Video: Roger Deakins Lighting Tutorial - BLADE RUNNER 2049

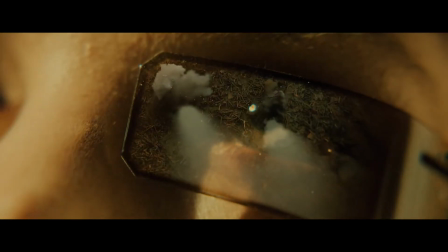(0:00)
Hey guys, Sam here, and in today's video we're going to be talking about how to light like Roger Deakins in his Oscar-winning work on Blade Runner 2049.
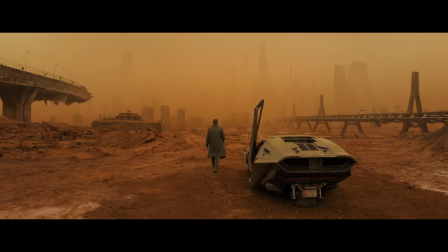(0:07)
Now, Blade Runner 2049 is a very slow, steady, methodical,
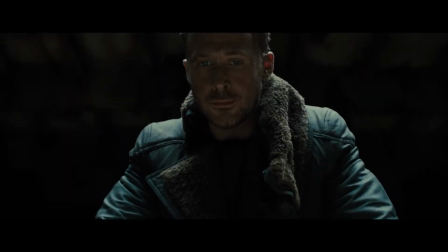(0:11)
driving story with a plot that unfolds throughout every scene, creating an escalation of events and thus the steady build that draws an audience in.
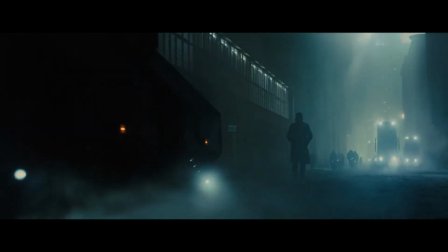(0:17)
The cinematography is a huge part of what draws you into this film because the film is very visual by nature.
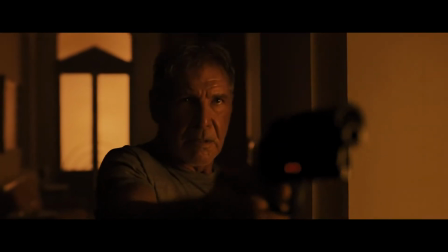(0:23)
It perfectly serves the story and the style of filmmaking. What I love about Deakins' cinematography style is its simplicity.
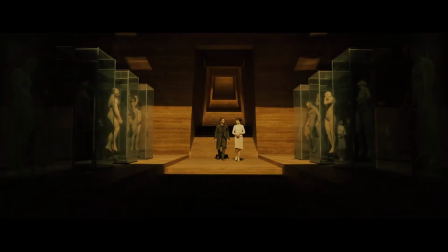(0:29)
Most of the scenes in Blade Runner have very few light sources. They may have 1 to 3 light sources per scene.
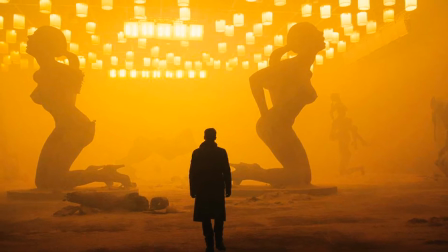(0:34)
Now, that light source may be made up of many different light fixtures in order to cover the massive sets and locations used in the film.
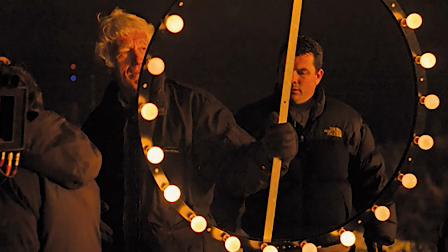(0:41)
However, the theory and methodology behind the lighting of these scenes is incredibly simple yet extremely resourceful.
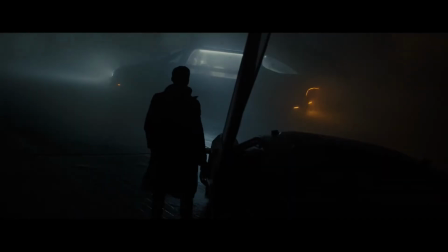(0:46)
It utilizes the location, props, and the story of the film to their full potential.
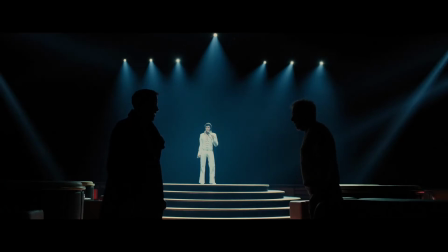(0:51)
What I mean by utilizing the story is the lighting builds its own world within the film, which contributes to the story.
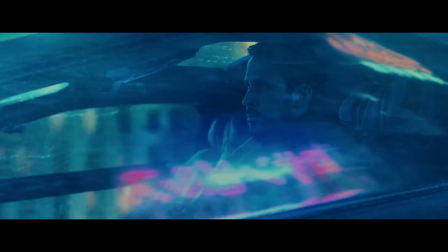(0:57)
Deakins uses things like water caustics, moving lights, and bold yet subdued tones to tell the story through motion, color, and harshness or softness of light.
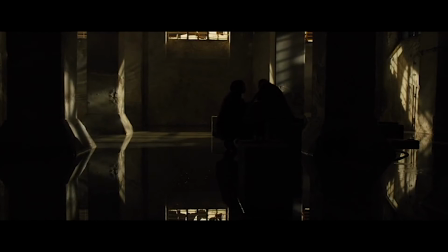(1:06)
In this video, I'm going to be breaking down one of my favorite scenes from the film, the scene that takes place in the abandoned basement.
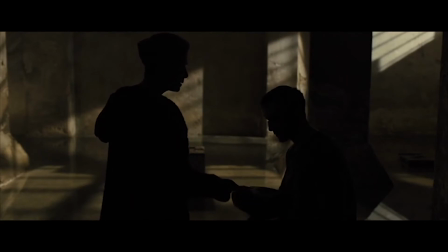(1:12)
I chose this scene because it utilizes many of the unique lighting techniques I've just explained, which can be seen throughout Blade Runner 2049,
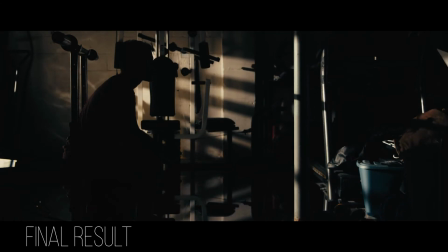(1:19)
yet it does so on a scale small enough for me to replicate with my limited resources.
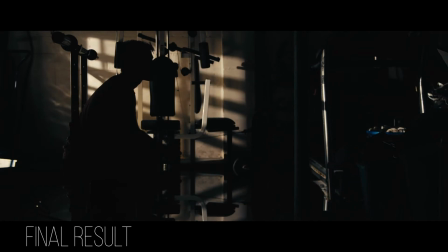(1:24)
So the way Deakins lit this scene was by using a single 20K tungsten Fresnel light shot through the windows along the back wall of the scene,
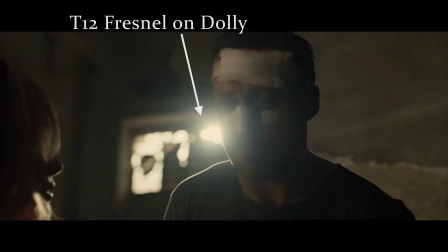(1:31)
with an Arri T12 Fresnel on a dolly track shot at an angle through the window in the right side of the frame. This light can be seen
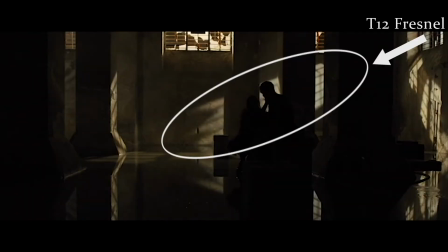(1:38)
moving in the early part of the scene. Fresnels were used for these light sources because they made the beams of light harder and sharper, which creates the shapes that you can see on the walls in the shots.
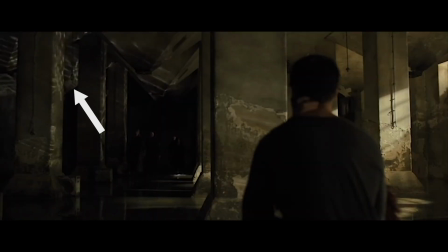(1:47)
The floor was covered in water, which creates the caustic seen on the ceiling, some of the walls, and the actors' faces throughout the scene.
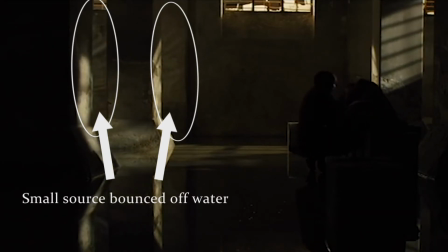(1:53)
These caustics were supplemented by bouncing a small hard light source off of the water and onto the wall in the background of the shot.
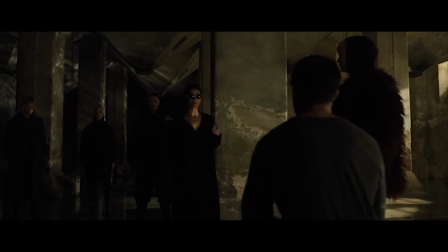(2:00)
Now, when I say caustics, I'm referring to the light patterns that can be seen on the ceilings and the walls of the scene,
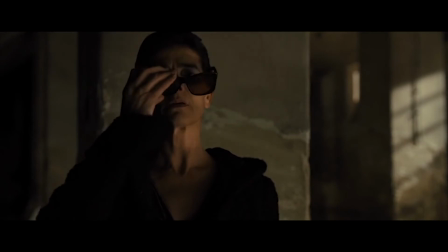(2:05)
which are created by light bouncing off of the water and reflecting the ripple pattern onto various surfaces in the scene.
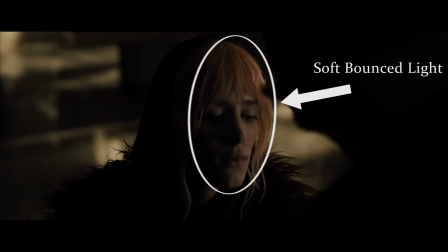(2:12)
The only other lights used in this scene were a few small sources bounced off of unbleached muslin or bounce boards to bring up the level in the actors' faces for close-ups.
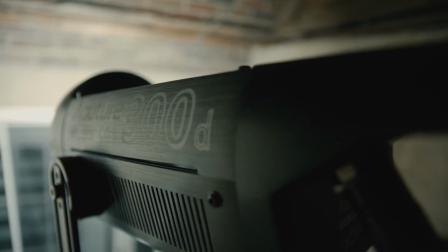(2:19)
In my lighting of this shot, I chose to use my Aperture 300D as the moving light on the back wall.
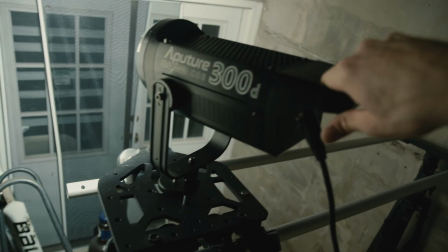(2:25)
Now, instead of using a Fresnel, I use the open face LED chip because it gives a harder light source than a Fresnel in this particular light.
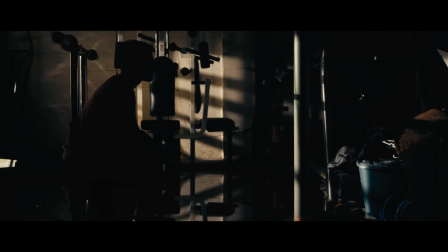(2:31)
The hardness of light all depends on your light source, but generally the smaller your source is relative to your subject,
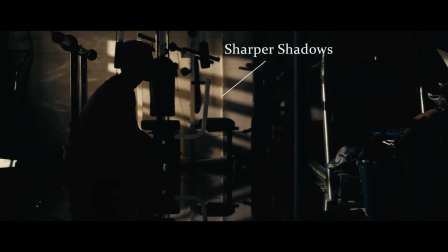(2:36)
the harder the light source will be, thus making the shadows sharper, which is what we want in this situation.
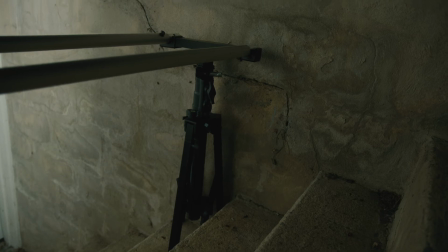(2:41)
I put the 300D on a Dana dolly, which I then mounted on 2 low-boy combo stands and shot through the doorway window at frame left of my scene.
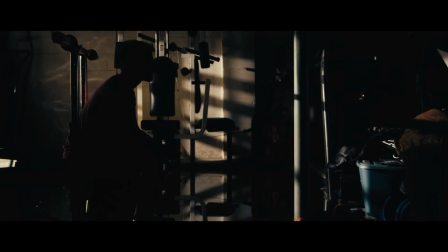(2:50)
This allowed me to get the nice smooth movement of the light you see on the back wall. The dolly track was positioned
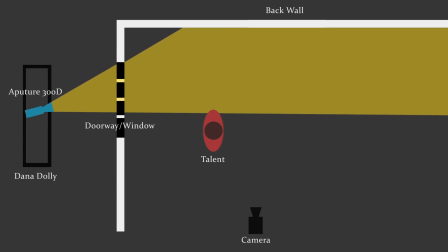(2:56)
at a 90-degree angle to the back wall so the light would move from frame right to frame left as I moved the dolly from left to right.
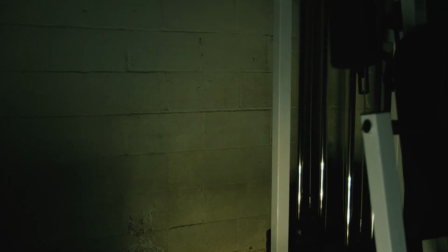(3:02)
Next, I added in my caustic pattern onto the back wall by bouncing some light from a lamp into a clear bucket of water.
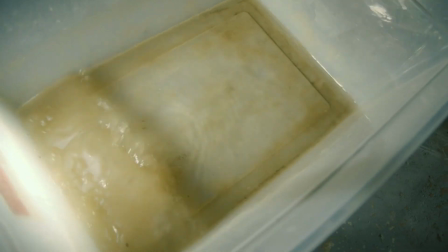(3:09)
Play around with the angle of your light to get different looks, and keep in mind the harder your light source, the sharper your caustics will be.
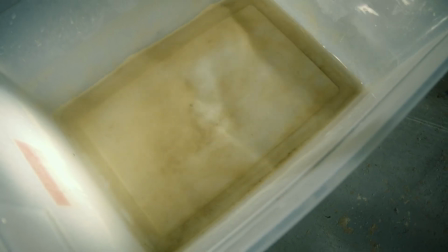(3:15)
If you get the water level higher so that your light doesn't have to pass through the walls of the container like they did for me, that's better because your caustics will be much sharper.
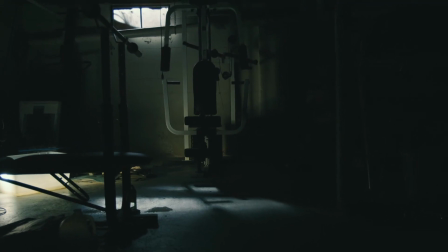(3:23)
However, this setup did the trick for this shot. Finally, I added in some ambient backlight coming in through the top back window to act as the 20K Fresnel.
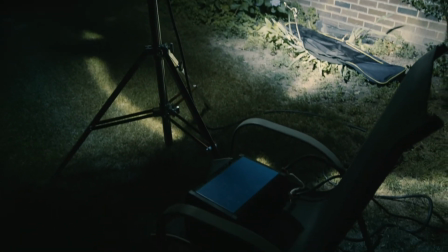(3:32)
I used my Arri M18 clone to achieve this, which was mounted on a combo stand. This just brought up some of the ambient level and added the light pattern you can see on the floor.
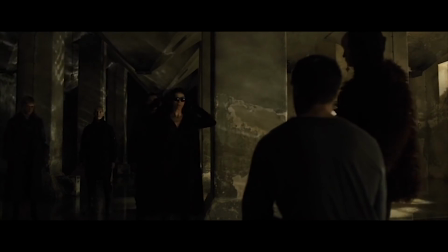(3:40)
Now, if my floor had been covered in water like in the film, caustic patterns would have been projected all over the scene by this light, as well as the Aperture 300D.
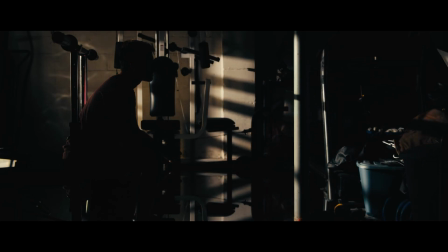(3:48)
And there you have it. A really simple lighting setup which yields some very interesting and cinematic results.
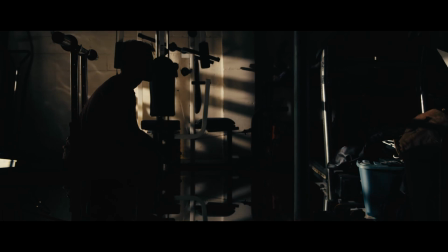(3:53)
These techniques can be seen throughout much of Deakins' work, especially in Blade Runner 2049.
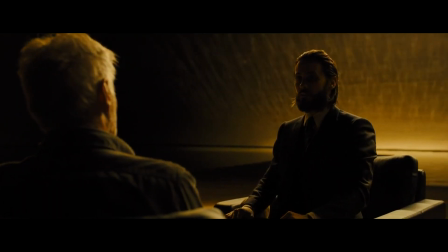(3:58)
The moving lights, water caustics, and silhouetted characters are all running visual motifs throughout the film, and now hopefully you can apply them to your own films.
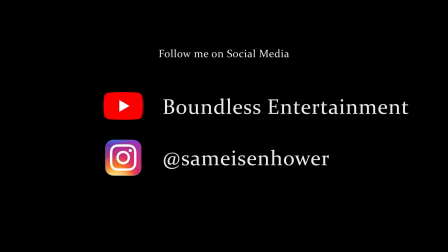(4:06)
So that's about it for this video. I hope you guys found this breakdown helpful.